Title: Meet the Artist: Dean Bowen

Well, in the mid-'90s, I began exhibiting with Gallery Miyawaki in Kyoto and we ended up
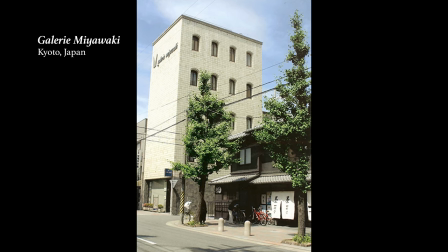8:31 doing quite a lot of exhibitions together so it's over 25 years
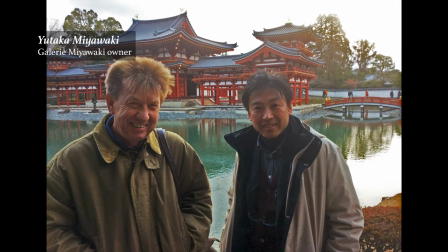8:36 now so I kept going back and during one of those exhibitions probably about 12 years ago or so we talked about the idea of doing an animation based on my paintings and the gallery knew Ayumi and a producer, so we started to work in collaboration and we made the first animation, or really they made the first animation as actually a surprise for me.
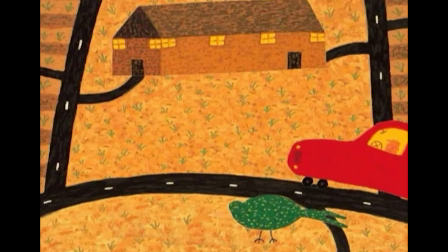9:07 Yeah, right. So there was a short two-minute animation,
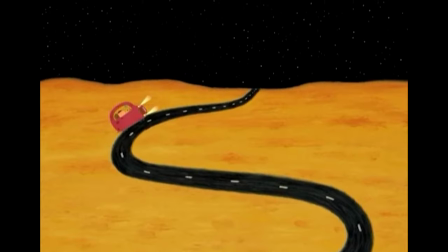9:12 sort of the journey of a little man driving a car throughout back Australia
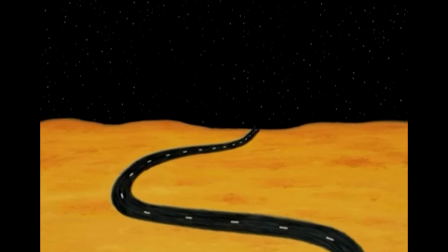9:17 and the two-minute animation ended with a shooting star,
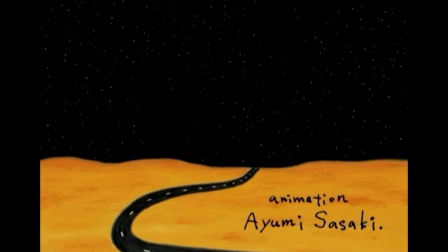9:23 which was one of my classic sort of symbols going over the horizon all set to classical Spanish guitar music and everyone just sort of liked it it was another happy accident and the gallery decided that we should sort of experiment with it and we ended up working with Ayumi on I I think, 10 sort of two-minute animations. Again, we weren't sure what was going to happen and I let Ayumi have pretty much free reign, so sort of bombarded her with images, but sort of let her have her input into it as well, as well as Yutaka Miyawaki, the gallery owner. They were strong collaborators with me, so it was a fun thing. We weren't sure what would happen, but, yeah, we just did it.
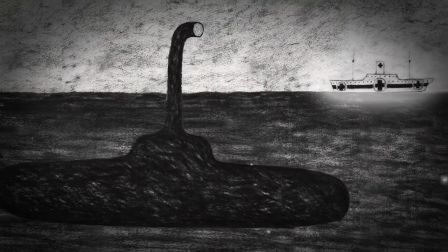10:17 The centaur swims.
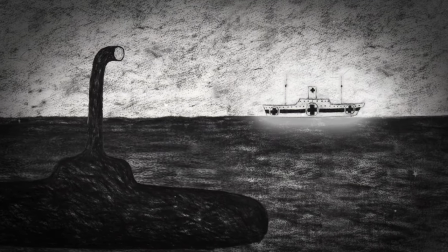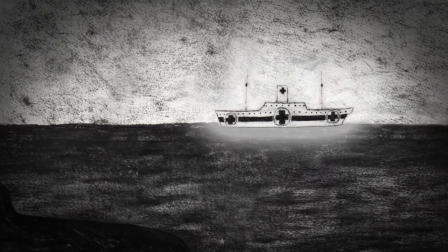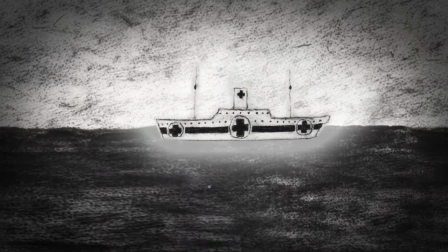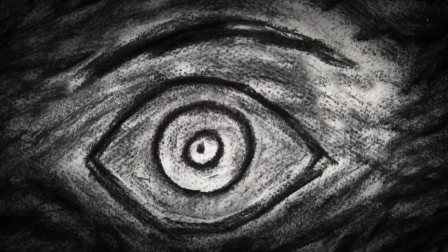10:36 But what could he have been but blind?
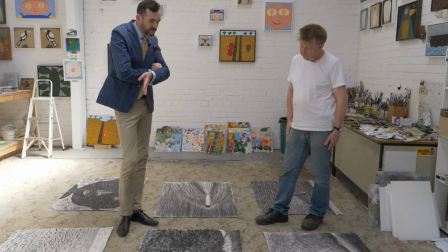10:40 Dean, we're looking at some of the drawings that didn't make it onto the wall of the gallery but are used in the animation produced by Ayumi.
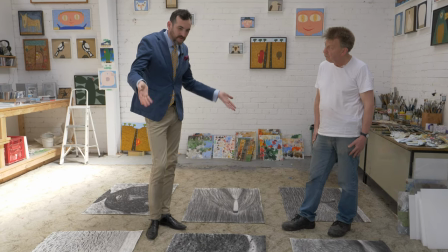10:48 So, you know, they've been showcased in that format. But, I mean, they're great drawings in their own right.
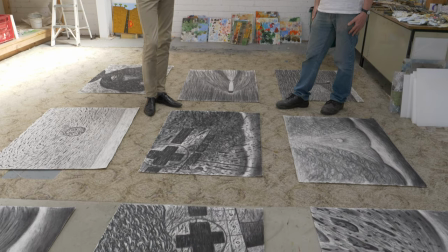10:54 And, you know, they're depicting various scenes in the centaur story.
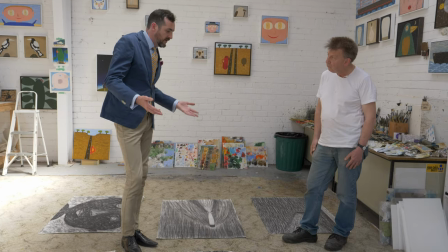10:59 What is it that gives them their power, do you think? In your opinion, I've got my own view, of course. Well, when we talked about making the animation, it became sort of obvious that there was sort of parts of the story that were missing. Sure. So we created a storyboard. So it was a little bit different way of working than I'd worked previously on the series.
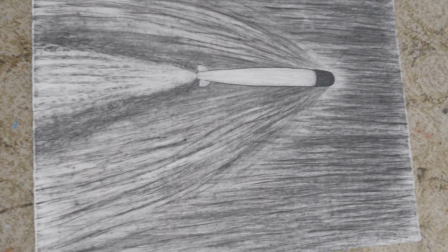11:24 Oh, okay. So some of the drawings, like the periscope and the torpedo,
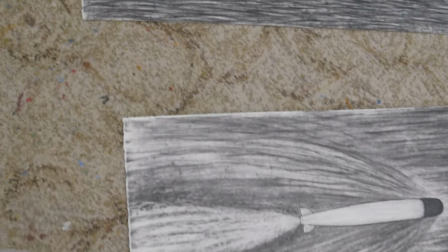11:28 were drawn with it in mind that they would be animated to help tell the story.
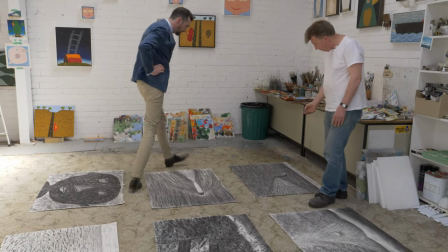11:34 Feel part of the sequence, yeah. Yeah, so I imagined the periscope coming up and the wake following it,
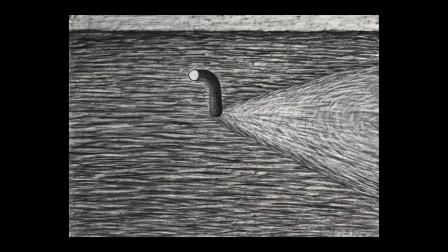11:41 so I tried to draw in a way that I thought the animator could work with that and make movement.
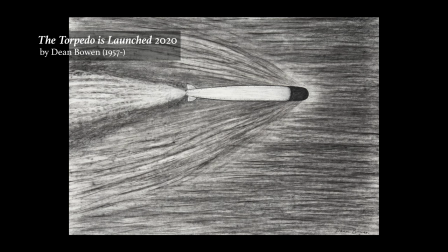11:48 Same with the torpedo, with it going through the water and also the waves and the texture of the water,
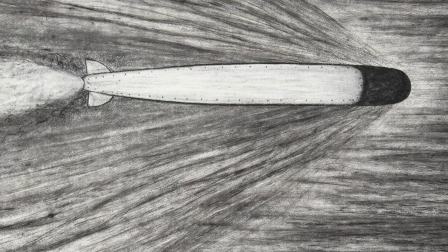11:55 I tried to draw that in a way that I thought the animator could make move.
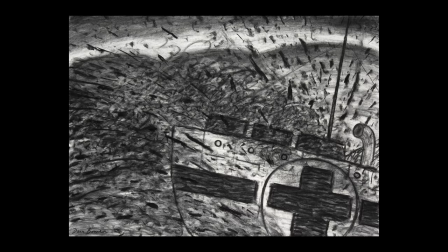12:01 Yeah, that's interesting. They were a little bit different that way. Same with the sinking of the ship, I tried to create an explosion.
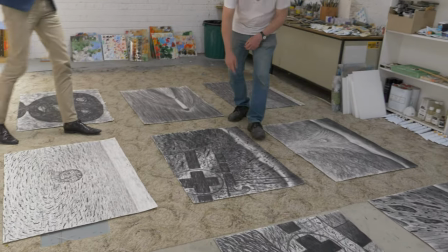12:10 So with these gestures,
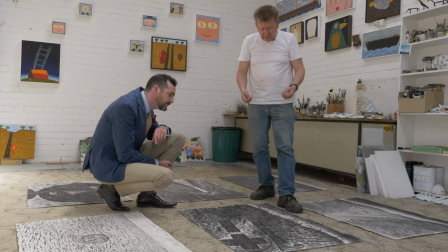12:13 I tried to create the sinking of the ship and the explosion of the ship and to give the animator something to work with.